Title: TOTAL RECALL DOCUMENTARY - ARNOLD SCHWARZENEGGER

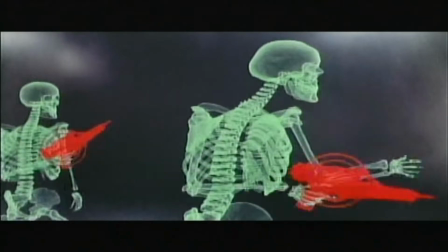1009s
So it took until Abyss and Total Recall, where things were starting to look real enough for people to include in the film.
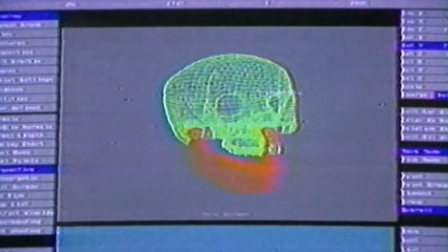1017s
The way the sequence was done was the original photography was shot.
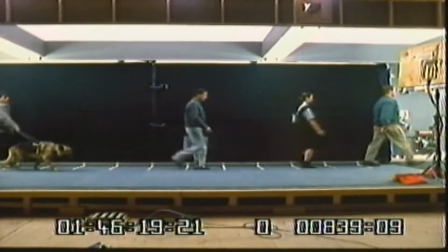1021s
Then later we came back to do the reenactment with Arnold and the extras who had been in the original photography.
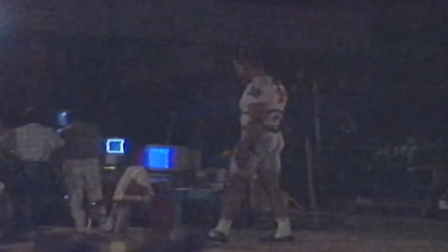1029s
We then had a stage Arnold later. He came in, put on all of our little reflective balls.
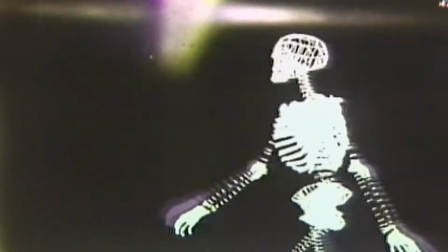1034s
All this stuff had to be computed at high resolution, shot on our film recorder, and then we took it and gave it to Dream Quest.
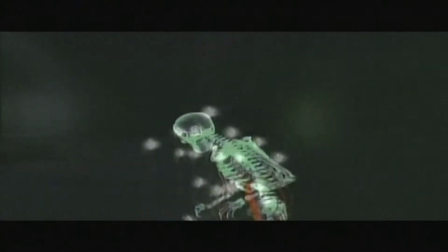the funny thing was that the technology at the time made this whole sequence which now you can probably do on your PC there's a scene in the middle of total recall that was one time was pulled out of the movie which is where they actually land on Mars see all the trains and
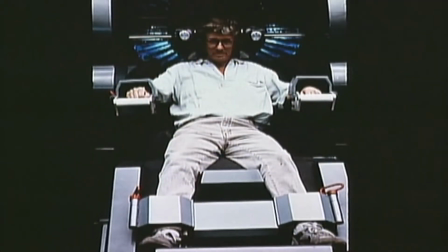1065s
all that stuff that scene was was going to be not done for financial reasons and I remember I I talked to Paul and said, Paul,
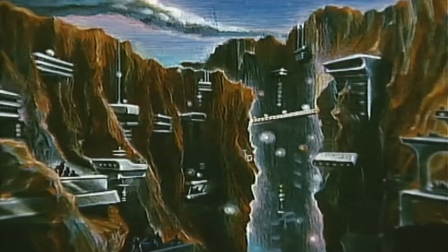1074s
that's the only exterior I think we ever show Mars. We must have this. We are never outside. We have no big shots of Mars. All we need is one or two of these things. And it was one of those things I actually talked to Arnold about it. And then it got put back into the movie. When the studio would start to get jittery about some new $200,000, $300,000 set or issue or more days, Arnold backed Paul all the way.
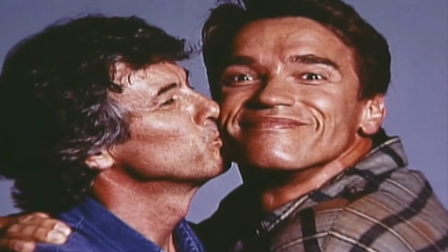1106s
You know, it takes a lot to buffalo these studios, and Paul was happy that Arnold was behind him every second, and it helped because he's the cash cow.
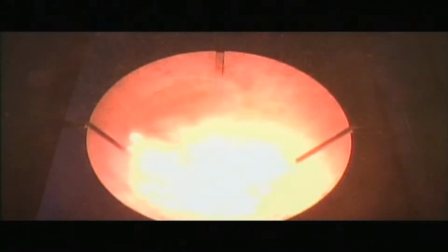1117s
We
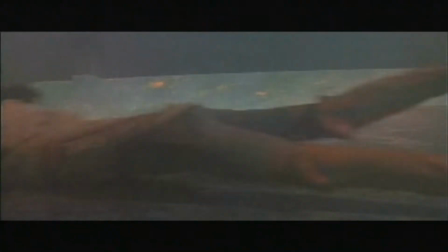1121s
have a scene at the end of Total Recall where they're being sucked out of this, the things that activate to make the air.
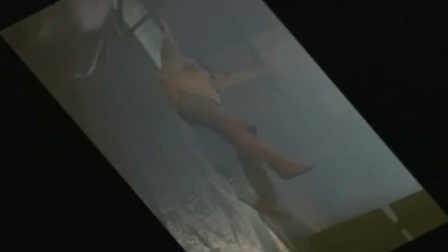1128s
Well, as we were shooting the movie, Paul had the idea of tilting it so that they would be hanging this way, and it would look like they don't have to have any wires or anything that way.
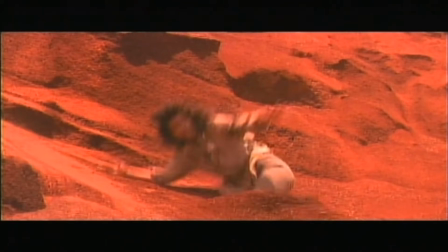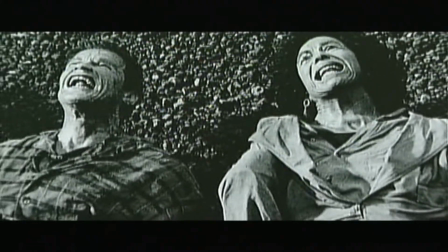1145s
That was the theme of Robbo Teen, who I had worked with on Robocop.
You've got a lot of nerves showing your face around here.
Paul Weharhofen was told, do something really weird, Paul.
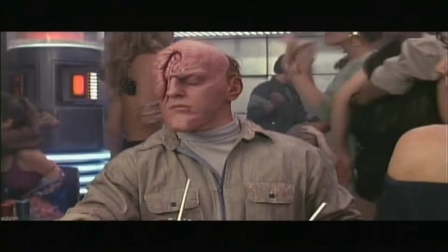1156s
And he goes, really weird? Yes. Of course, the people looked stranger than in any other movie that you've ever seen. All that stuff was done by Robbo Teen. Basically doing make-up effects, special make-up effects for the picture and also doing special visual effects,
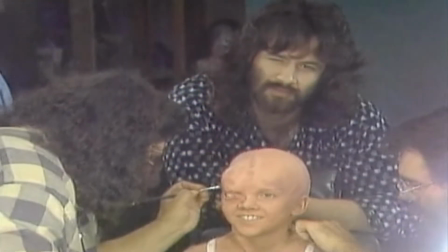1174s
character visual effects, like people transforming, things like that.
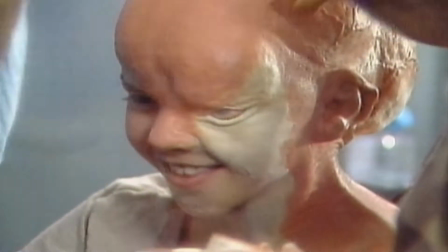1177s
The difference of the two is that the first, which is the special makeup effects, are applying makeups and things to an actor,
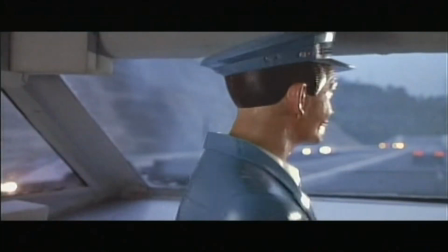1183s
so it changes their physical appearance and they perform with those. The special visual effects or the character effects are basically
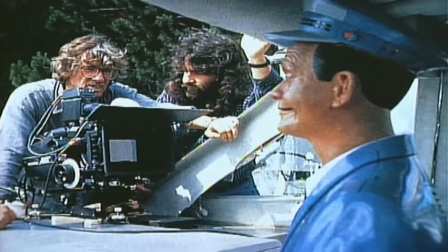1191s
cable-controlled creatures or people that actually transform.
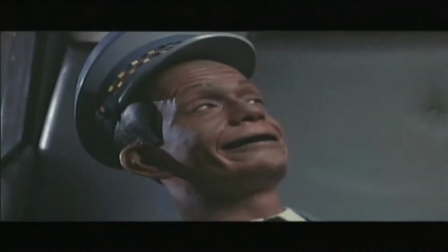1197s
There's no actor involved.
I hope you enjoy the ride.
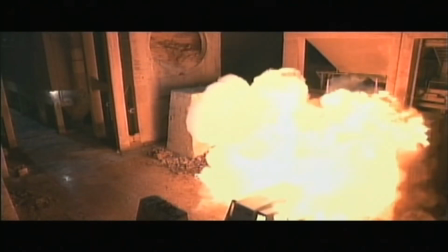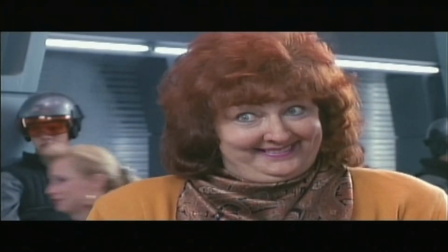1205s
This fat lady. We used the real actress so you could see, oh, she looks like him.
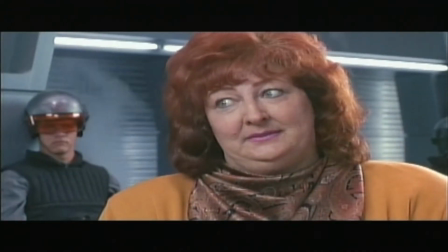1210s
You start laughing, you think it's Arnold, but then her face splits open.
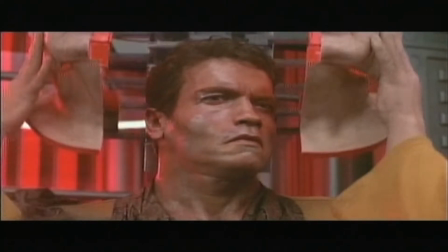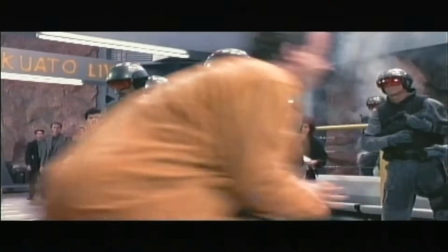1218s
That was definitely a groundbreaking effect.
Get ready for a surprise.
The most complex one, of course, was Cuato.
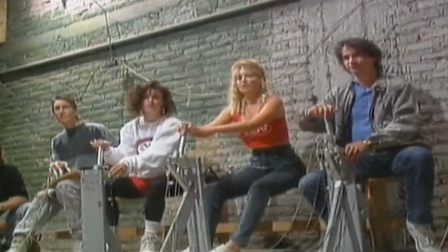1228s What do you want, Mr. Quay?
It had to be done with 15 puppeteers. that would do the arms and the eyes and the mouth.
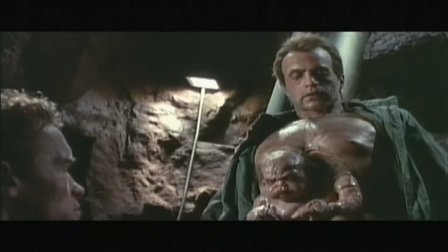1237s
Boutin had made the thing so real, two people asked me if it was a real freak, a semi-born Siamese twin.
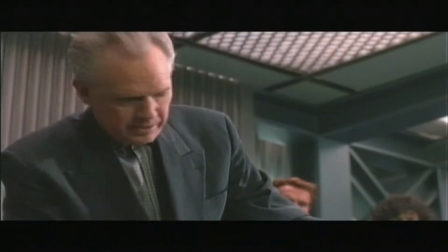1244s No wonder he kept out of sight.